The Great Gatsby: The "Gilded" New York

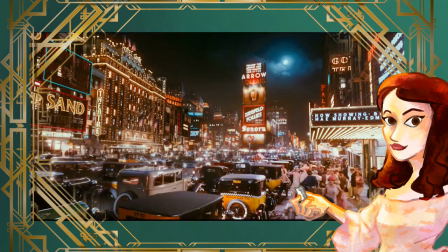3:59 Much Much like New York skyscrapers and the city's signature Times Square, which is based in yellow lights,
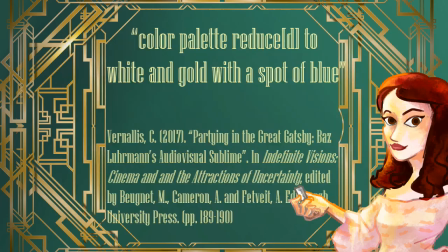4:05 the partisans in Gatsby's mansion feature a color palette reduced to white and gold with a spot of blue.
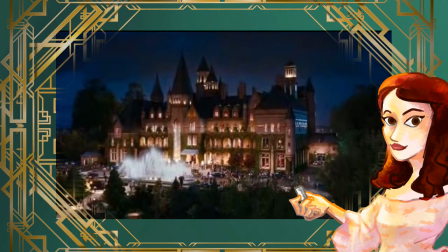4:14 Much like the skyscrapers, Gatsby's mansion acquires a gold color thanks to electricity.
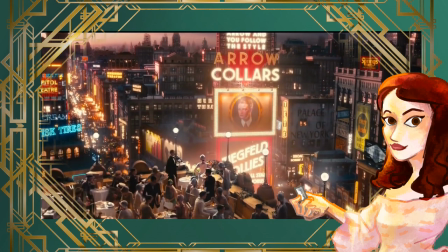4:20 As a by-product of modernity,
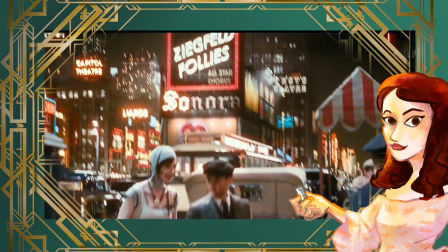4:23 electricity and its association with the color gold bring and Gatsby and New York side to side.
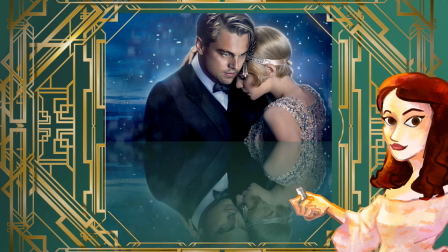4:31 Gatsby's affinity with New York is further reflected in the similarities his own house in West Egg,
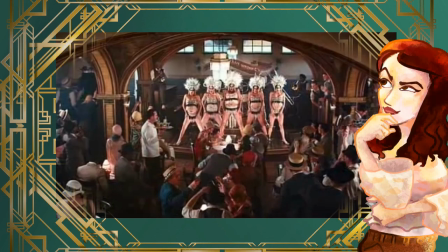4:38 shares with the city of New York, and more specifically the speakeasy bar he visits.
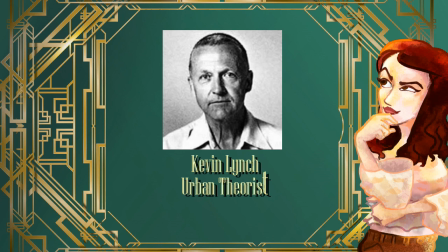4:44 Both of them are what the urban theorist Kevin Lind would describe as nods, in other words,
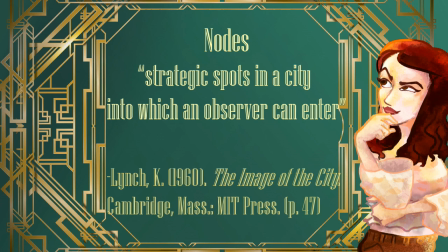4:50 strategic spots in a city into which an observer can enter.
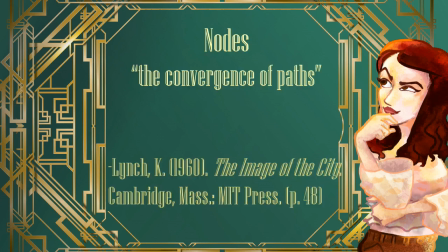4:55 Knots function as junctions and are the convergence of paths,
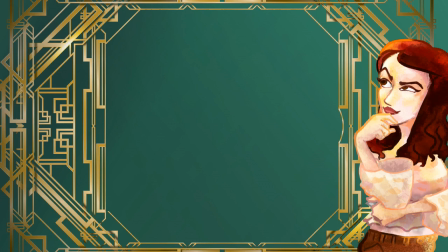5:01 meaning that nodal points in the city are marked for their openness and inclusiveness, two qualities encapsulated in both Gatsby's mansion and the speakeasy bar in New York.
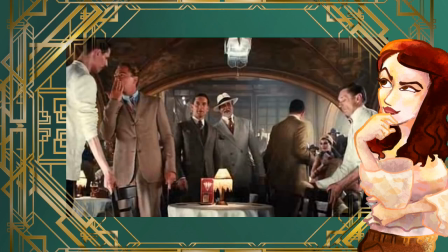5:13 Indeed, both of them are overcrowded and constitute multiracial points of convergence,
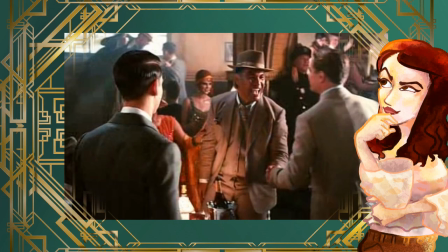5:20 which allow for the mingling between different social classes and ethnic groups.
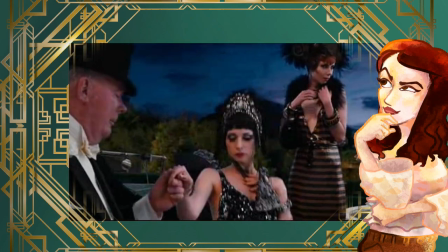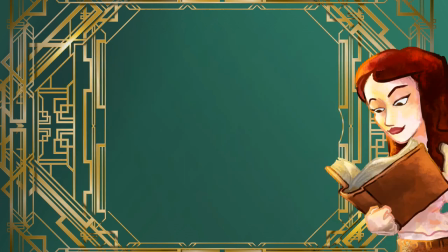5:34 This reflects the city's positive attitude to modernity.
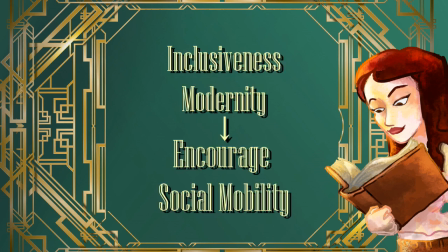5:39 As a result, New York is designated as a modern and inclusive city,
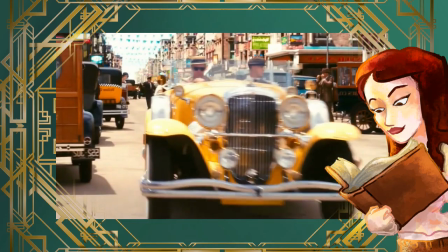5:44 something that is additionally highlighted by the fast-paced editing this type of editing reflects the
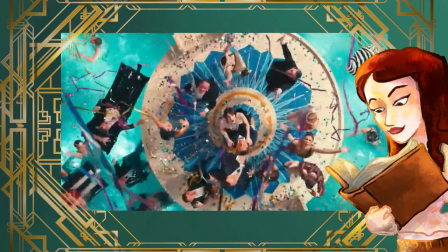5:51 mobility both social and literal and the great speed of modern life in New York
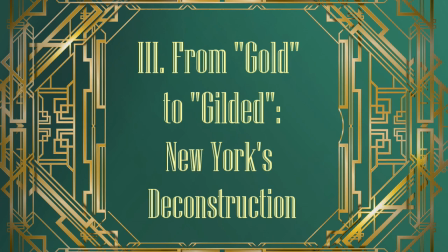5:58 however gradually New York's openness is challenged and its promise of
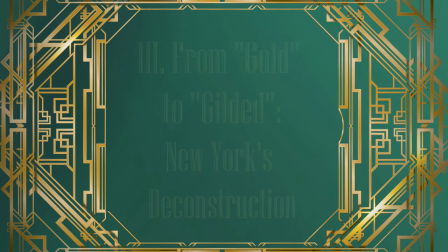6:04 the American dream is deconstructed this happens as soon as the city of New York changes its affiliation
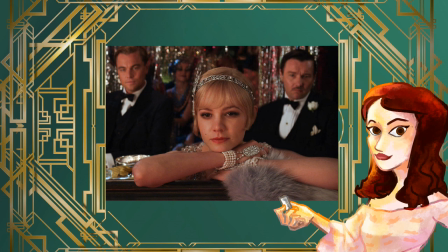6:11 with Gatsby and becomes associated with Tom let's investigate a bit further into Tom.
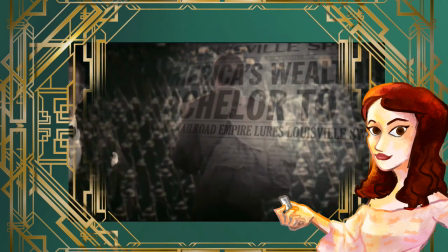6:18 He functions as a foil to Gatsby. Tom embodies the exact opposite qualities of the self-made Gatsby,
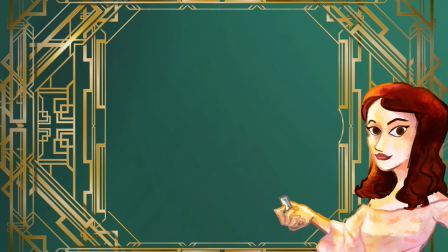6:26 since he is a representative of the Midwest old upper class. As literary critic James Millard maintains,
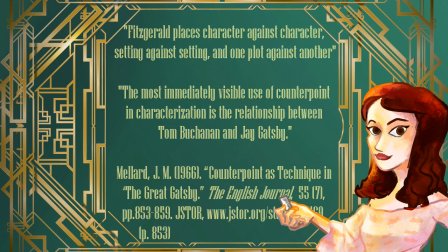6:34 a counterpoint technique is intensely utilized in order to pitch characters and settings against one another and underscore horror theory differences.
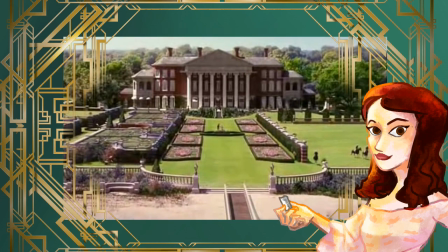6:45 The setting associated with Tom is his neoclassical mansion in Istek, which is an edge,
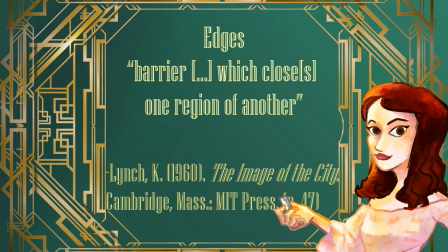6:52 in the sense that it is a barrier which closes one region of another,
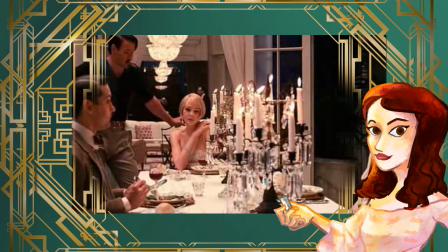6:57 since only a very limited number of people can enter the mansion.
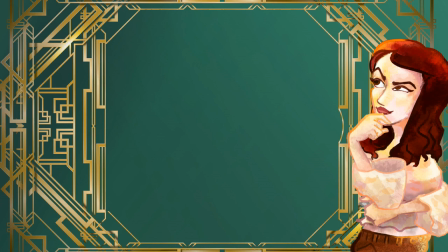7:02 As a result, the Buchanan mansion is the very opposite of Gatsby's own mansion, which functions as an art.
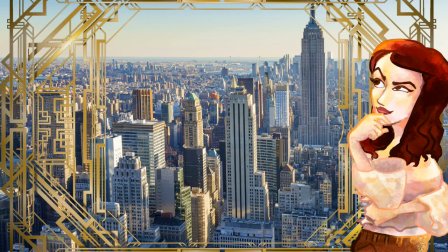7:10 Although New York is imagined as an open city, there is one place that functions as an edge, and this place is associated with Tom. It is none other than the city's landmark luxury Plaza Hotel.
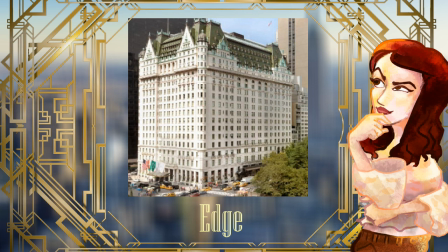7:24 The Plaza Hotel is an edge in the city, allowing only those who can afford it to access it,
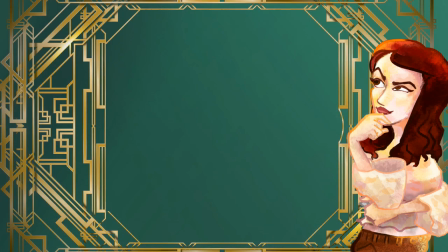7:30 and barring all others from entering it.
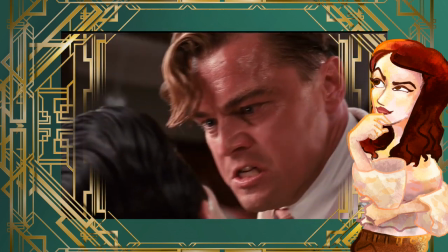7:33 It is no coincidence that in this scene Gatsby's takedown takes place and Gatsby loses everything.
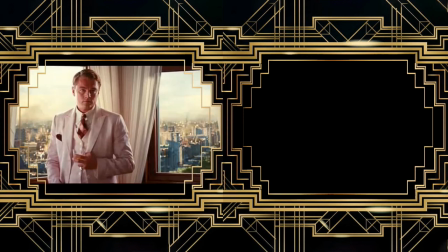7:40 Gatsby is framed against the modern and open New York,
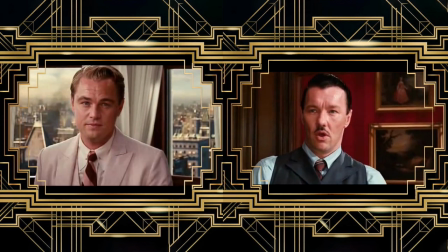7:44 while Tom is framed against the Plaza Hotel's suffocating walls with their old paintings, a symbol of conservatism.
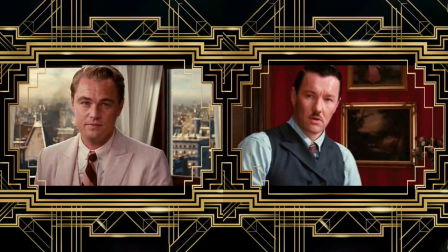7:52 The different backgrounds of the characters create visual juxtaposition between the two.
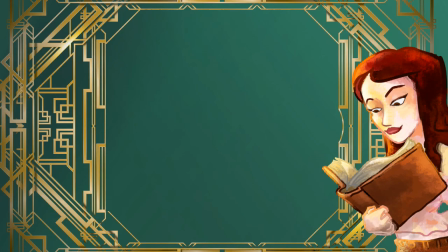7:58 Since the Plaza Hotel is Annette, it is no surprise that Tom emerges as the winner.
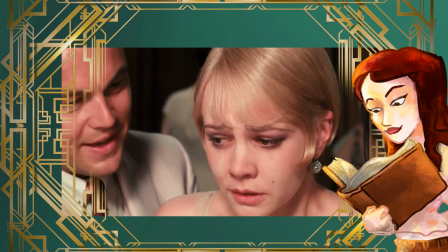8:04 But with every word, Daisy was drawing further and further into herself.
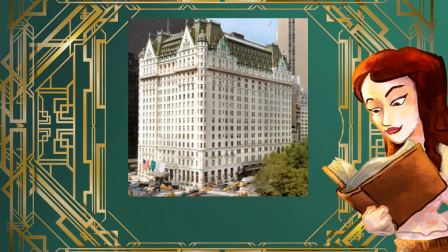8:09 As the Plaza Hotel's connotations with old money and the aristocratic upper class come to prevail over New York's inclusiveness, New York is revealed to be a city where modernity is just a facade.
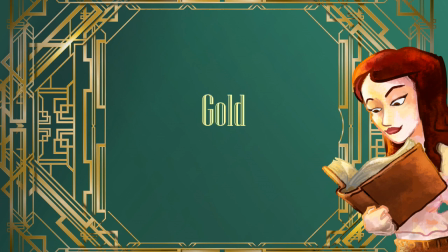8:23 This indicates that this city was never gold to begin with, but gilded, only having the appearance of something precious and special.
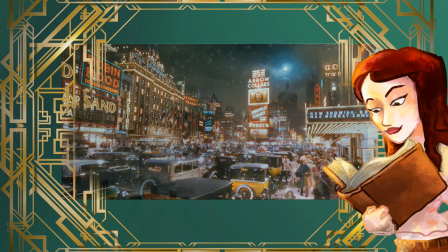8:33 As a result, New York's yellow lights give their way to a cold blue color palette for the rest of the film,
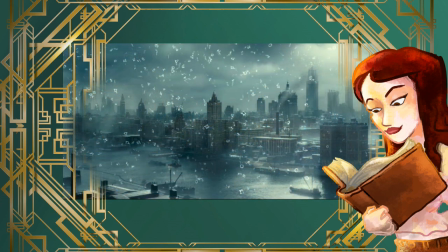8:40 the very opposite color of yellow.
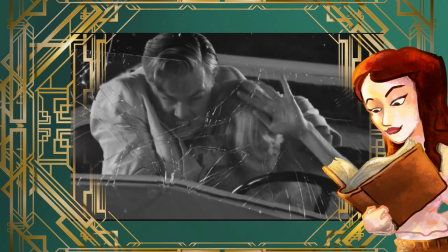8:43 This color transition signifies Gatsby's downfall and eventual death, being a gilded But rather than a gold city, New York's promise of inclusiveness is proven to be an empty one. It is telling that Nick remarks against a blue New York that and he describes the city as This line reveals that the once-called New York has vanished with Gatsby's demise once and for all, since the city's main representative and its progressive associations and attitude are deconstructed. Just like Gatsby, New York belongs to the past for Nick.
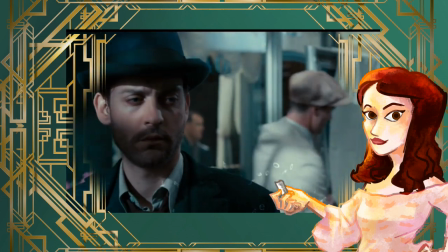9:35 This final scene reveals Nick's disillusionment with New York since he is framed within an anonymous crowd, indicating his alienation from the city. It is worth noting that this scene employs a much slower editing than the one
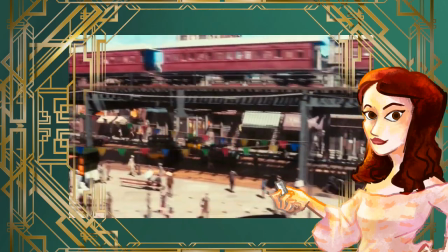9:54 that was used previously in the film in order to denote New York's chains as an urban space for Nick.
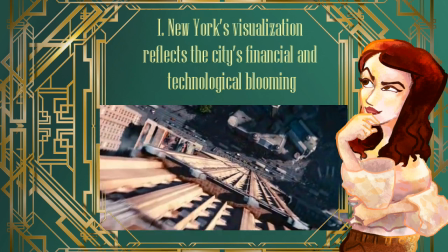10:01 So, what's the takeaway? New York's visualization in The Great Gatsby reflect the city's financial
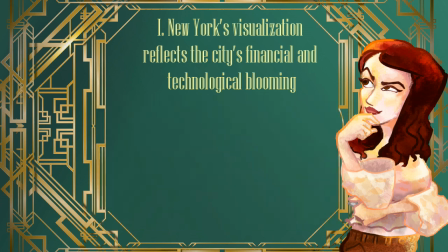10:10 and technological blooming in the 1920s in terms of color and editing.
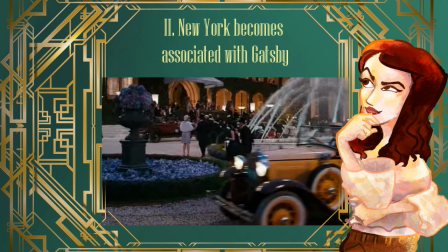10:16 Throughout the film, various urban settings in New York become associated with Gatsby,
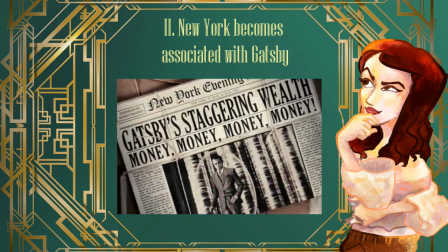10:23 who represents the city's progressive modernity and inclusiveness.
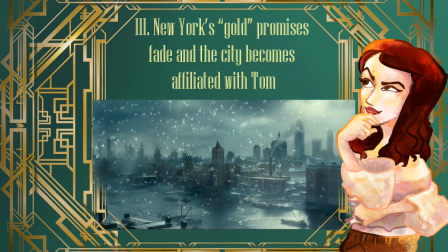10:28 Nevertheless, New York's gold promises fade, and the city's openness is proven to be superficial,
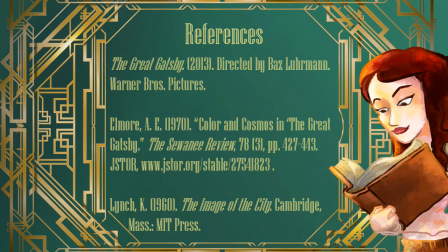10:36 as evidenced by the city's affiliation with Tom Buchanan. Thank you for watching this video and I hope you enjoyed it!